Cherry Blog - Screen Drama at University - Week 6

That level of depth or rehearsal. You'll get to your location, it's completely different. It's not like that at all. The car's not an automatic, it's not got a big red seat across the front or whatever. But the point is, you've done that rehearsal, you've prepared for it. And, you know, Dave Brent would probably say, fail to prepare and prepare to fail. But it's absolutely true. If you get the time to get together and really look at the lines and go through it. And it seems to me that the director's job is to try and get as much as possible out of the imagination of the actors and narrators as possible, and to maintain the tone. The tone has to be maintained because it has to cut from one to another. So, for instance, I would never have had the final line, Meg Ryan's line, delivered like that, because I don't think that's what it is at all. But if you're the person who's going to be responsible for editing this together and joining it together, you have to know what the tone of that is, so that the next time you cut to the next scene, you know that it's going to join up together and it's not going to be a bit silly.
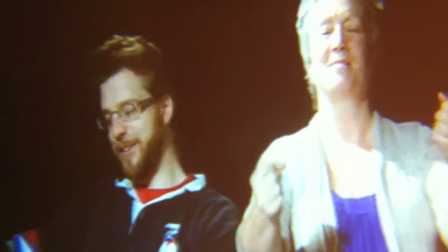9:22 See what you think about what Stuart said about the scene as we go back and watch the original scene from when Harry met Sally.
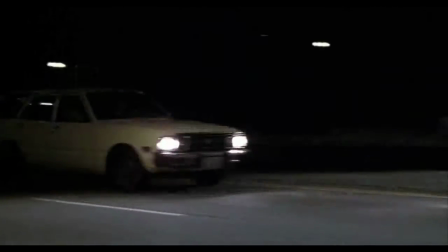9:30 You realize, of course, that we could never be friends. Why not?
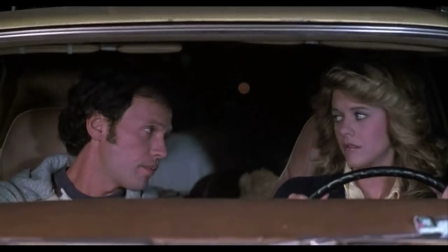9:35 What I'm saying is, and this is not a come on in any way, shape, or form, is that men and women can't be friends because the sex part always gets in the way.
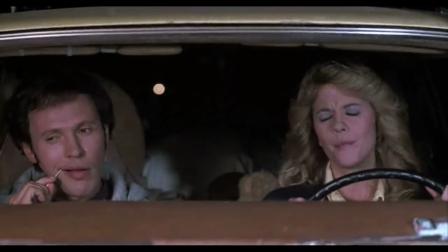9:46 That's not true. I have a number of men friends and there is no sex involved.
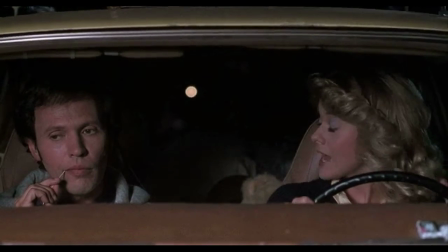9:51 No, you don't. Yes, I do. No, you don't. Yes, I You do. only think you do. You're saying I'm having sex with these men without my knowledge? No, what I'm saying is they all want to have sex with you.
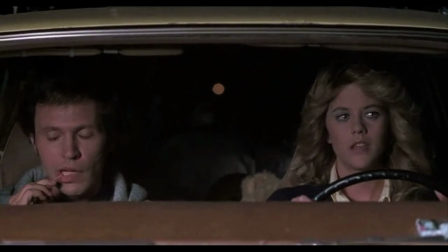10:00 They do not. Do too. They do not. Do too. How do you know?
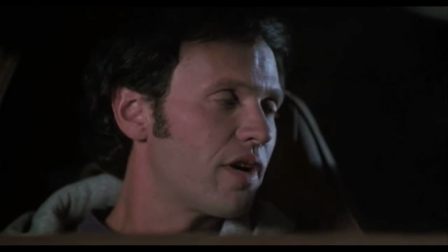10:05 Because no man can be friends with a woman that he finds attractive. He always wants to have sex with her.
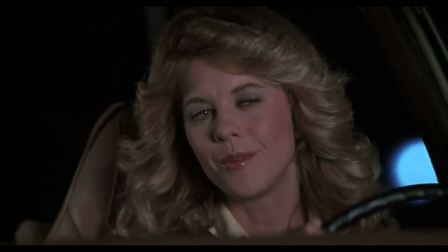10:11 So you're saying that a man can be friends with a woman he finds unattractive? No, you pretty much want to nail him too.
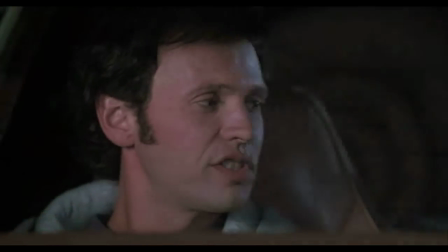10:20 What if they don't want to have sex with you? Doesn't matter, because the sex thing is already out there, so the friendship is ultimately doomed, and that is the end of the story.
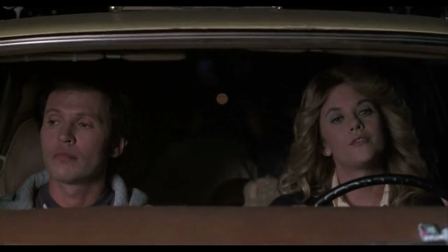10:29 Well, I guess we're not going to be friends then. Guess not. That's too bad. You were the only person that I knew in New York.
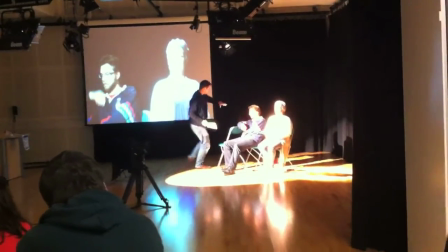10:38 So that's a real scene. Now let's go and hear what Michael had to say about how the characters relate to each other in the scene and how you should think about casting.
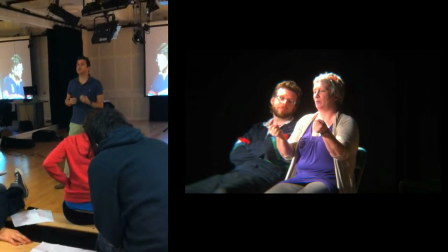10:46 That's his genuine opinion about life, and this is her response to it. And it's almost the beginning of a fracturing of a potential friendship.
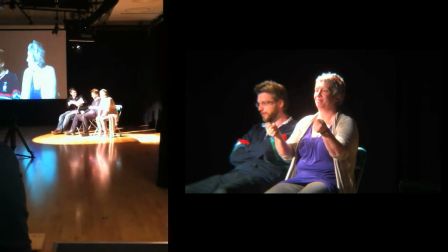10:54 That last line for me is very sad. So whilst I know what you say, if it's on a wide shot and it's slapstick, by all means bring in Mr. Bean energy.
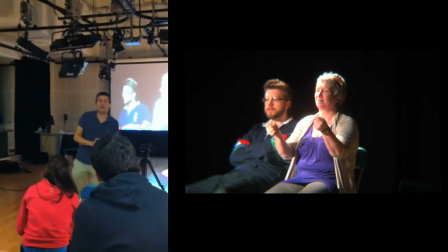11:02 But if you're doing comedy, that does not mean, in fact it means the opposite. Do not get funny-faced actors gurning.
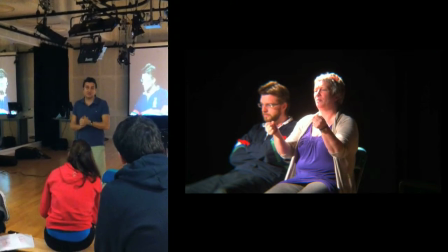11:09 Seriously, don't do that.
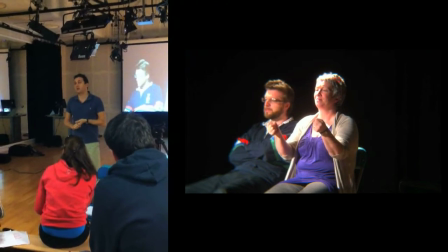11:10 And I had a big argument with the guy who does Rhapsody Nesbitt about casting once for a part in Still Game, where he said, oh, you should get so-and-so, he's got a funny face.
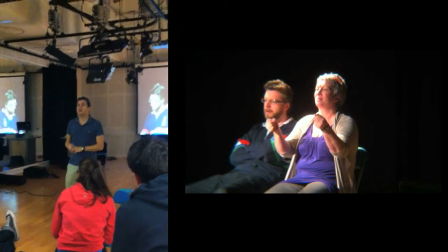11:19 And I said, the point of Still Game is the lines are funny, we try and play it slightly real or hyper-real.
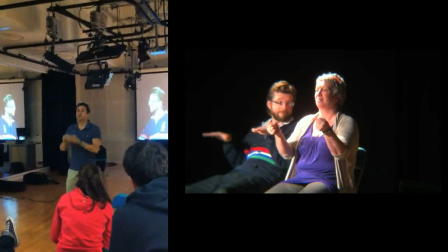11:24 We don't play it because someone looks like a clown. So, it's not, I'm not saying you're wrong, it's just you're wrong.
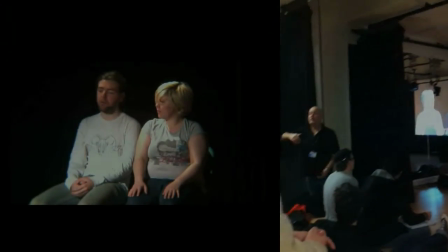11:32 Something to be said about the acting here as well, and how the size of the shot affects the acting.
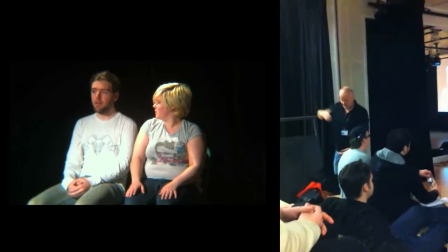11:37 If you could think of it as being a bit like soft focus,
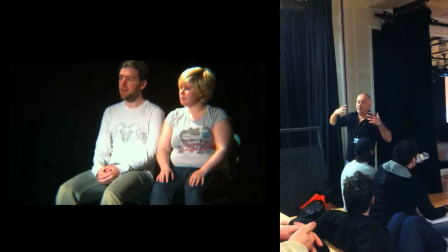11:42 if you're that size, the performance that you're given should be a kind of a soft focus. You're trying it out that. Now the way that most television, certainly shot, is it will go wide, then they'll do a two shot,
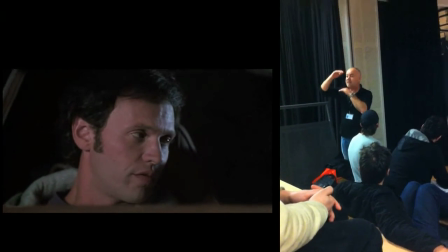11:56 then they'll do a single, then they'll do an ECU, and when you get into that extra close up,
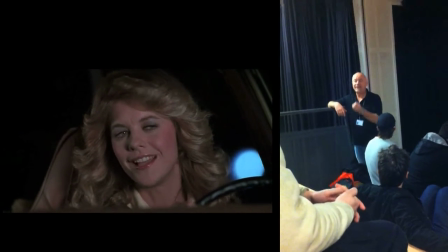12:01 it's not a matter, Ross used words, tone it down. That's fine, but that's not really what we're looking for as actors.
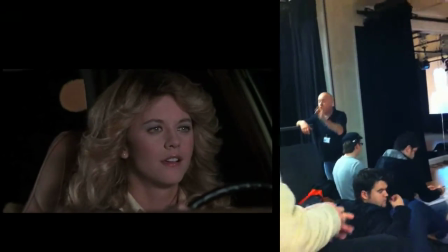12:08 It's not a matter of toning it down, it's more specific and more focused.
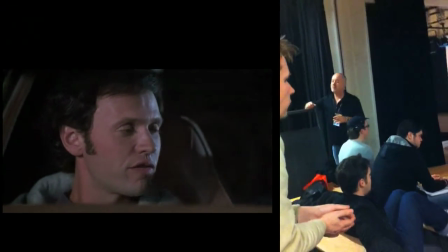12:13 And you've got to be aware of that, so you can play the bigger emotions wide,
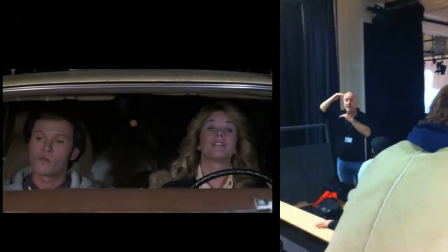12:17 but as it gets lower, as it gets tighter and tighter into you, you're closer and closer into it,
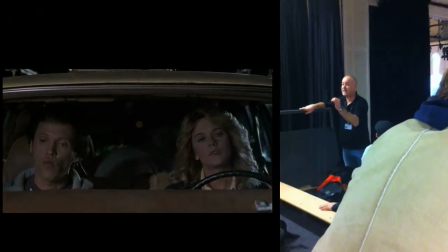12:23 and the intensity has to grow.